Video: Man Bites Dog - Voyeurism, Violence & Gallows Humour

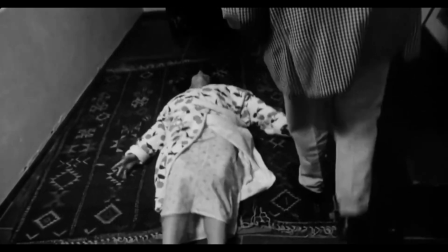His light humour is undercut when he murders a family and a child nearly escapes,
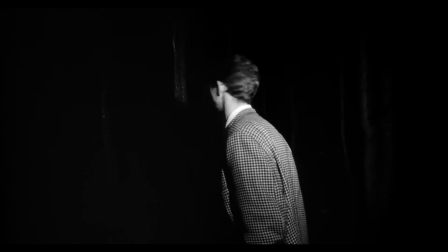causing him to be disappointed even after he catches the child and kills him.
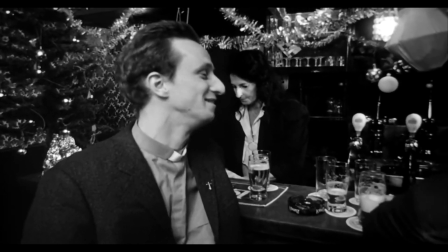Another moment of joviality, undercut by brutality, is when Benoit gets the documentary crew drunk in a bar,
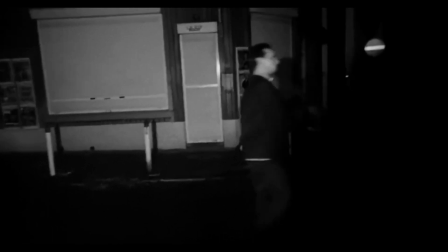forcing themselves into an apartment where everyone rapes a woman as her husband watches helplessly.
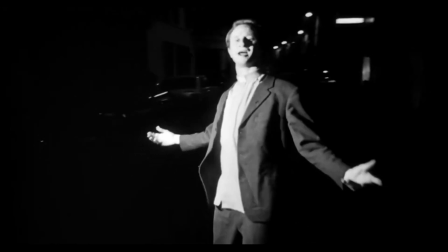By the morning, the couple are left brutally butchered.
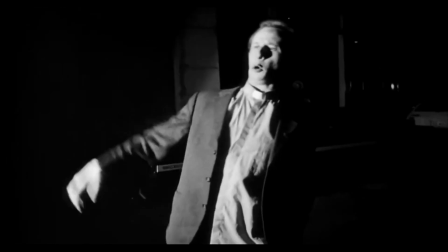Man Bites Dog has a disturbing but masterful ability in being able to undercut its tensions or humour with the reverse,
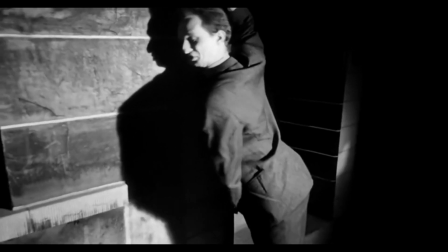effectively bringing the audience a moment of dark comedy, a relief of laughter, or bringing the audience out of the comedy,
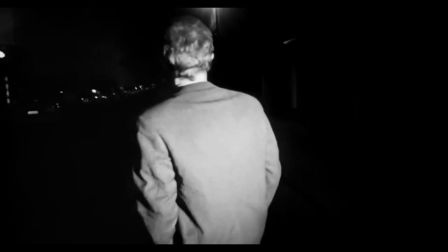reminding us as viewers of the horrific actions we've been expressing enjoyment towards.
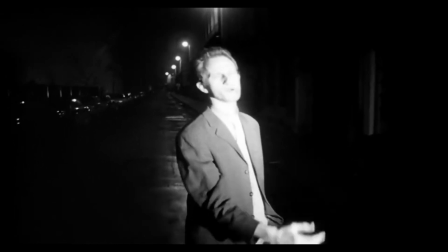Yes, Benoit's actions are deplorable, but how can we truly judge him when we have found engagement in his violence.
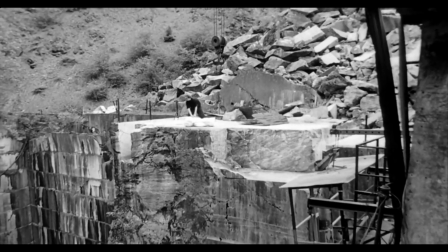The film forces us to confront our own relationship with violence,
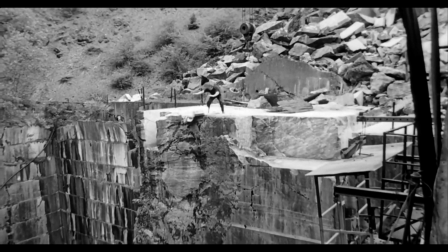we condemn it, but does that condemnation mean anything when we find curiosity in violence?
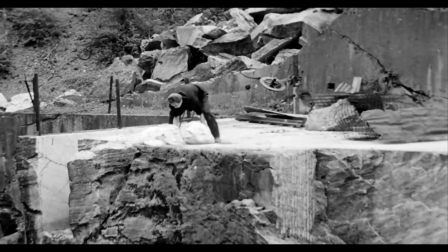Visually noticeable within Man Bites Dog is its cinema verite style, handheld camera and plenty of realistic footage,
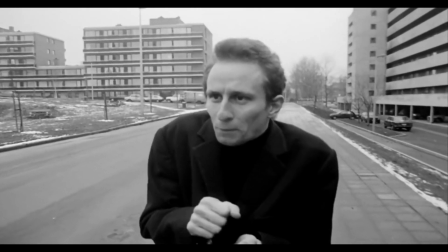and its black and white imagery sometimes humorously mocked,
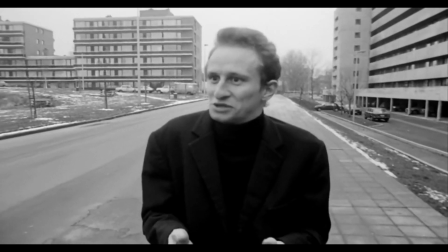such as when Benoit comments on low-cost housing and the lack of aesthetic appeal of such buildings,
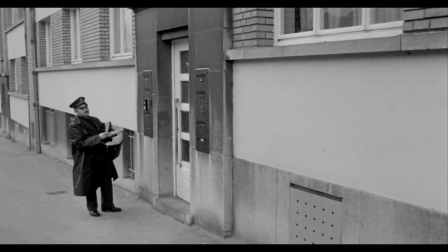criticising their use of red brick, which we cannot actually see.
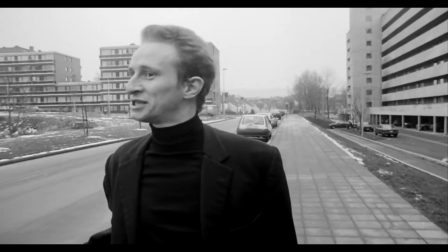This is an aesthetic which both reflects the low-budget filmmaking of the fictional documentary crew within the film and the real filmmaking team,
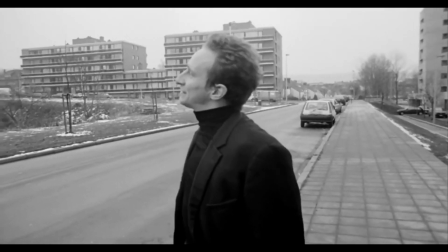keeping costs low by using the cheapest film available while also being an aesthetic
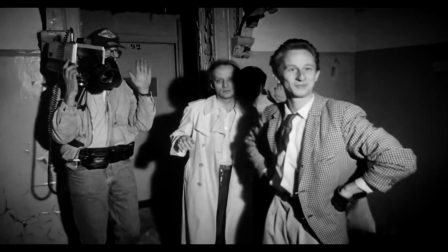decision which reflects the seediness and murkiness of Benoit's criminal actions.
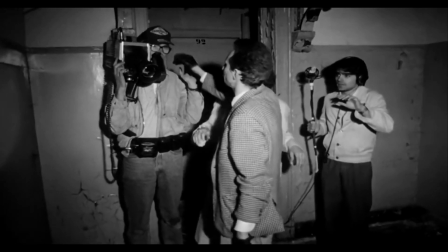The cinema verite style of Man Bites Dog also reveals that Man Bites Dog is a found footage film.
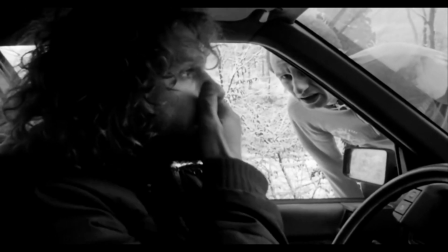When Benoit escapes from prison for his crimes,
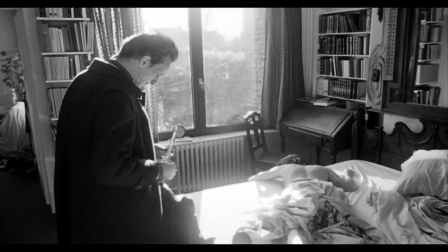he returns to discover that people closest to him have been brutally murdered and that he and his documentary crew are soon to perish.
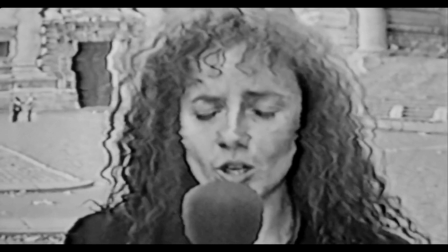While it isn't necessarily important who kills Benoit or the film crew,
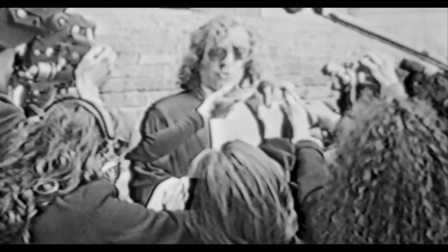it could be anyone, as it is portrayed that Benoit's arrest was a very public case.
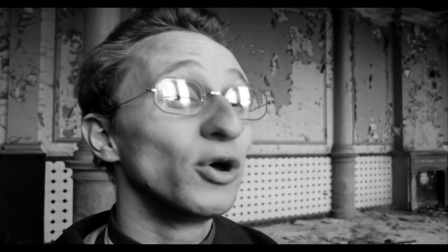What is important is that this is how the film concludes, and that for us to view this film,
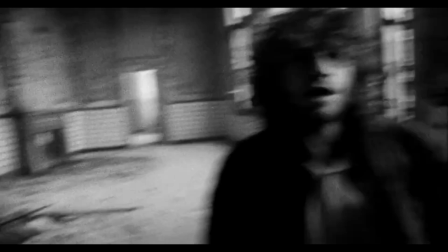someone must have discovered the footage, therefore making the audience direct participants in the narrative.
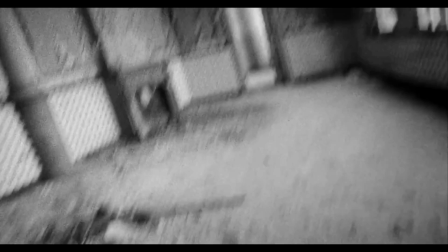Within the world of the film, these filmmakers, accessories to Benoit's crimes, and guilty of their own abhorrent actions such as rape, die.
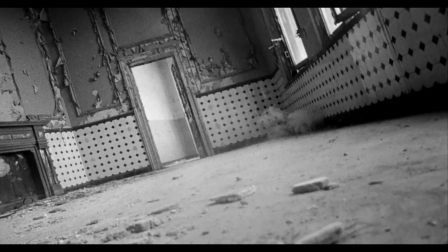Their footage left until someone must have stumbled across it, edited it together,
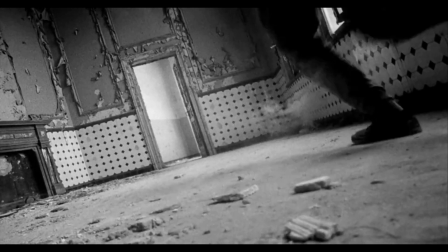and distributed it, likely via dubious means in similar ways that infamous shockumentaries are discovered.
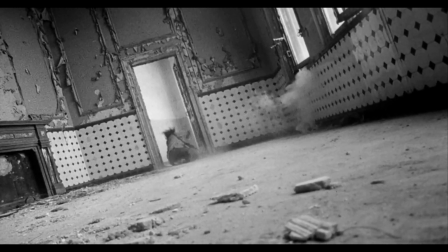Bootleg VHS tapes, gradually ripped and shared online,
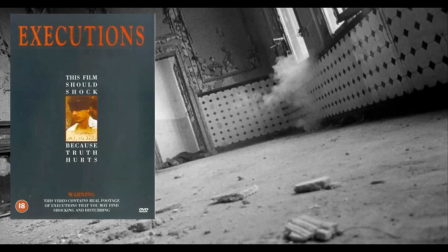similar to infamous pieces such as Executions, Traces of Death and the Mondo Cain franchise.
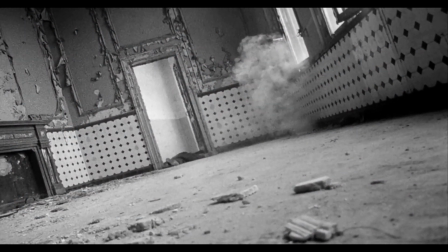If Man Bites Dog aims to reflect a genuine shockumentary, the seediness of those productions is preserved within Man Bites Dog.
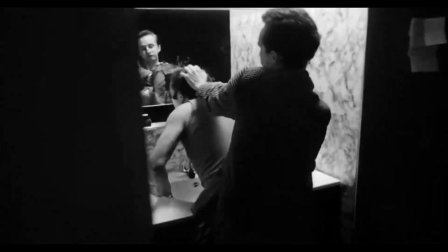In conclusion, Man Bites Dog is a fascinating blurring of dark, gallows humour and disturbing thriller,
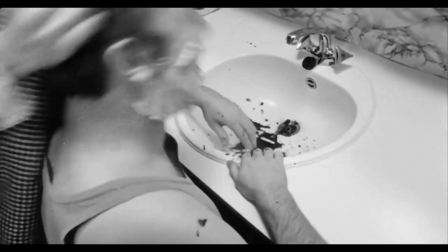presented in a way as to reflect a genuine documentary, a shockumentary, a film that feels like we shouldn't really be watching it,
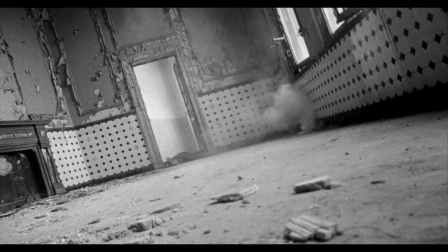and yet we are. With a few darkly guilty laughs along the way, Man Bites Dog confronts the viewer and forces them to question why are we so
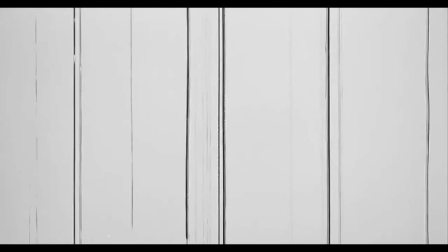disgusted with Benoit when we're also so curious about him and what he does.
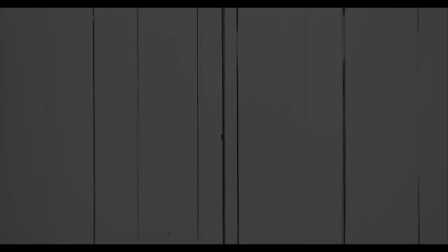Thank you.